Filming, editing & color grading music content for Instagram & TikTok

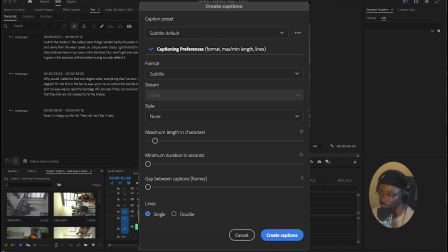So that kind of keeps it more engaging instead of having like these big long paragraphs, you know what I'm saying?
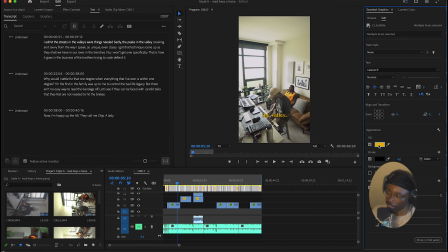And then once you add your captions, you can highlight them all. You can adjust like the actual styling of it, so you can make it look the way that you want it to look. Once I do all that, I'll export it. I have my own settings. One thing that I forgot to mention, when you're making the video here in the Premiere, you're gonna go to sequence settings,
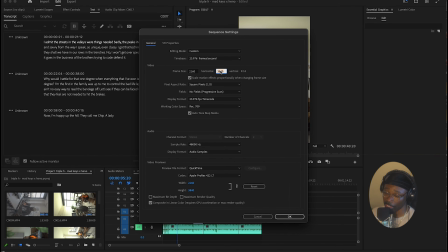and you're just gonna make sure that your settings are for like a vertical video, right? So it's like 3840 by 2160, but for like TikTok and Instagram, we wanna do 2160 by 3840.
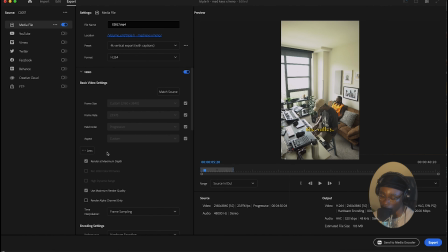So it's just literally flipping those numbers around. So once we go to export, some of the main things I make sure is that the file is always set to, some of the things that I always make sure is that we're always rendering with the best quality. So like, you know, rendering at maximum depth and all that good jazz. So you have those boxes selected. There's also a section for captions. So if you have captions in your videos, you can select this box right here to make sure that your captions are burned in the video. And you just go ahead and select where you want to save it at, name the file, go ahead, hit that export button, boom, you got a video.
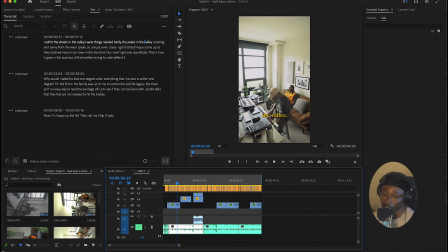So now we didn't really color grade it. I find it easier to do it in VSCO, and not 9 times out of 10 it always looks good on VSCO. What I'll do at this point, I just airdrop it from my computer to my phone. Sorry, Windows, I have no idea how you do this, how you send a file from your phone from your computer to your phone like airdrop. I'm sure there's a way. They gotta have a way at this point. Microsoft type, don't get me wrong. I hope they got an airdrop feature. But anywho, this is what I do. I airdrop it to my phone. Got it. So now I'm gonna open my phone, right? we are going to jump into VSCO,
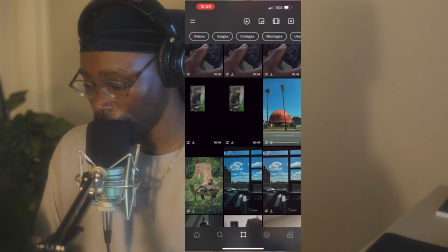and I already got that video uploaded here, so I'm gonna just go here, right?
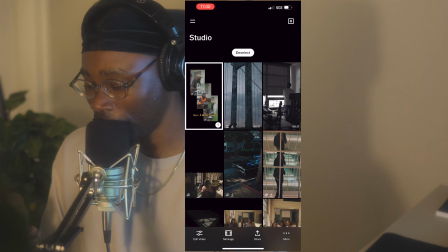All right, so we're gonna hit that edit button right there, right?
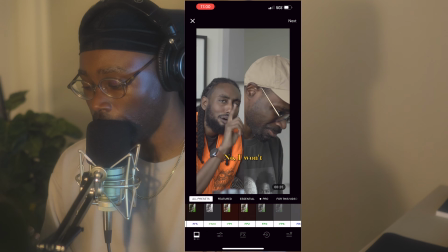All right, so essentially what's gonna happen now is that we got all these different really dope effects on here, right?
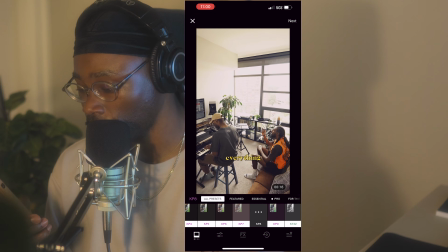And it's just a matter of, you know, they're filters, you know what I'm saying? It's just a matter of like seeing what fits the vibe that you're looking for.
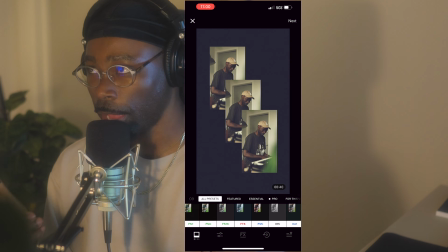If this is your first time using VSCO, then you would need to pay the $20 a year membership so you can edit videos.
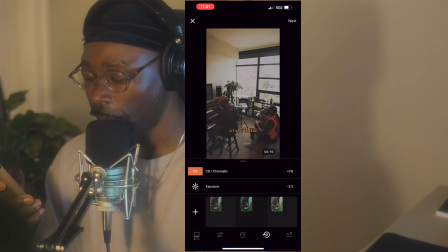I think that price is still accurate. All right, so for me, I have like a bunch of presets already that I've created in this little, you know, preset button down here.
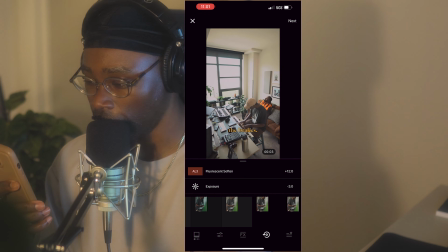I like this one. This is really clean, really natural. You can kind of tell the difference. It's a really light color grade.
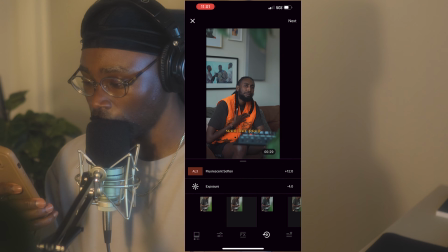This one has a little bit more saturation, a little more contrast. This one's a little bit more cooler, you know what I'm saying? You can kind of see how the blue's a little bit more defined here.
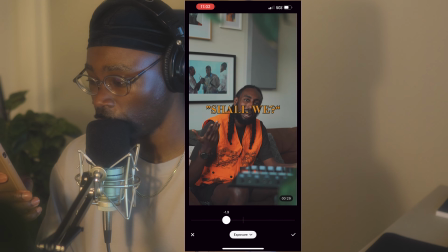I like to turn my exposure down, just kind of give it a little bit more of a darker feel.
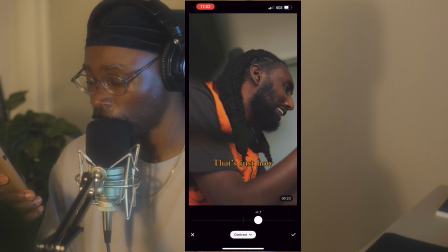Contrast, I may turn it up just a little bit, just kind of make that skin pop,
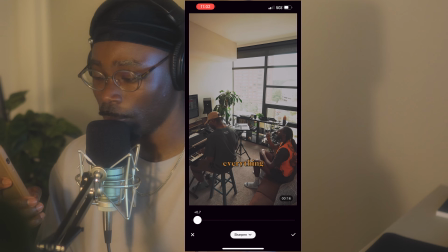you know what I'm saying? Sharpen, I don't do it too much because too much can, like, you know, distort your picture.
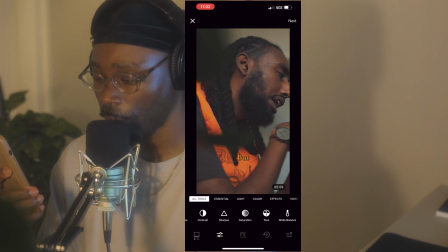So I just do it enough just to like make sure that it like really cuts through, you know what I'm saying? Saturation, not too much again.
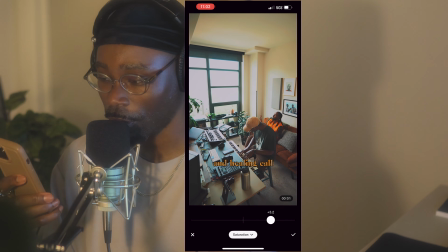You don't want to bleed out your colors. Things kind of start to look more orange, and a little bit goes a long way.
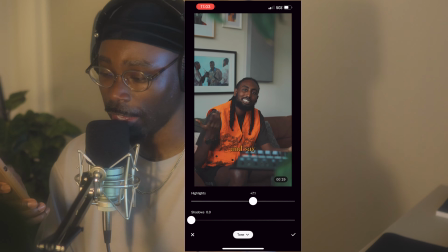And highlights, I try to turn the highlights up just to kind of capture some of those bright spots in there.
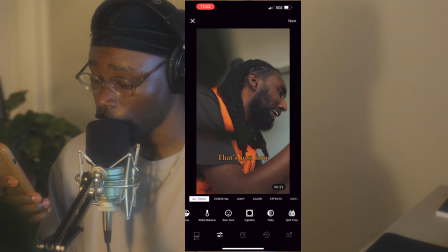I don't really touch the shadows. I like the shadows where they are, because if you move the shadows, it's gonna get a little ashy looking.
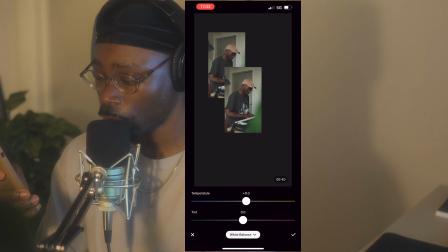Temperature, depending on the feel of the video, like right now, it's a really warm video, so I might turn the temperature up just a little bit, just kind of give it some warmth.
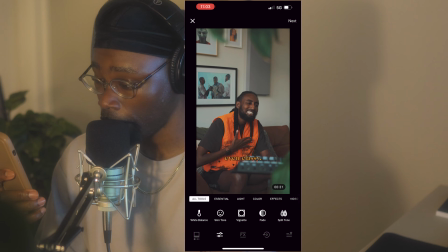I ain't gonna hold you. This is kind of busting as it is. That's really it, y'all.
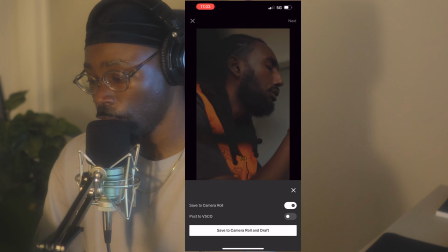This is really it. We keep it simple over here. Just hit that next button and you say to the camera. Essentially, that's it. Oh, I forgot to tell you about how to shoot on your phone. So essentially, if I were to shoot on my phone, which I still do from time to time, I want to go to my camera settings, and you can see where it says record video,
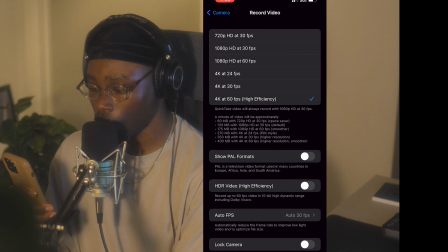right? I'm gonna click that, and then I'm gonna do 4K at 24 frames per second.
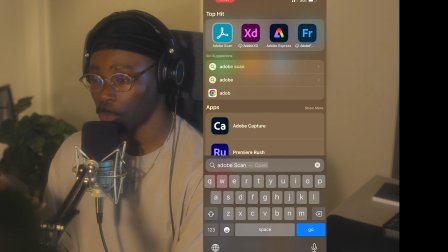And for editing, if you have a subscription to Adobe to Create a Cloud, you have access to Premiere Rush. If not Premiere Rush, you can use CapCut, and CapCut is very, very, you know, straightforward.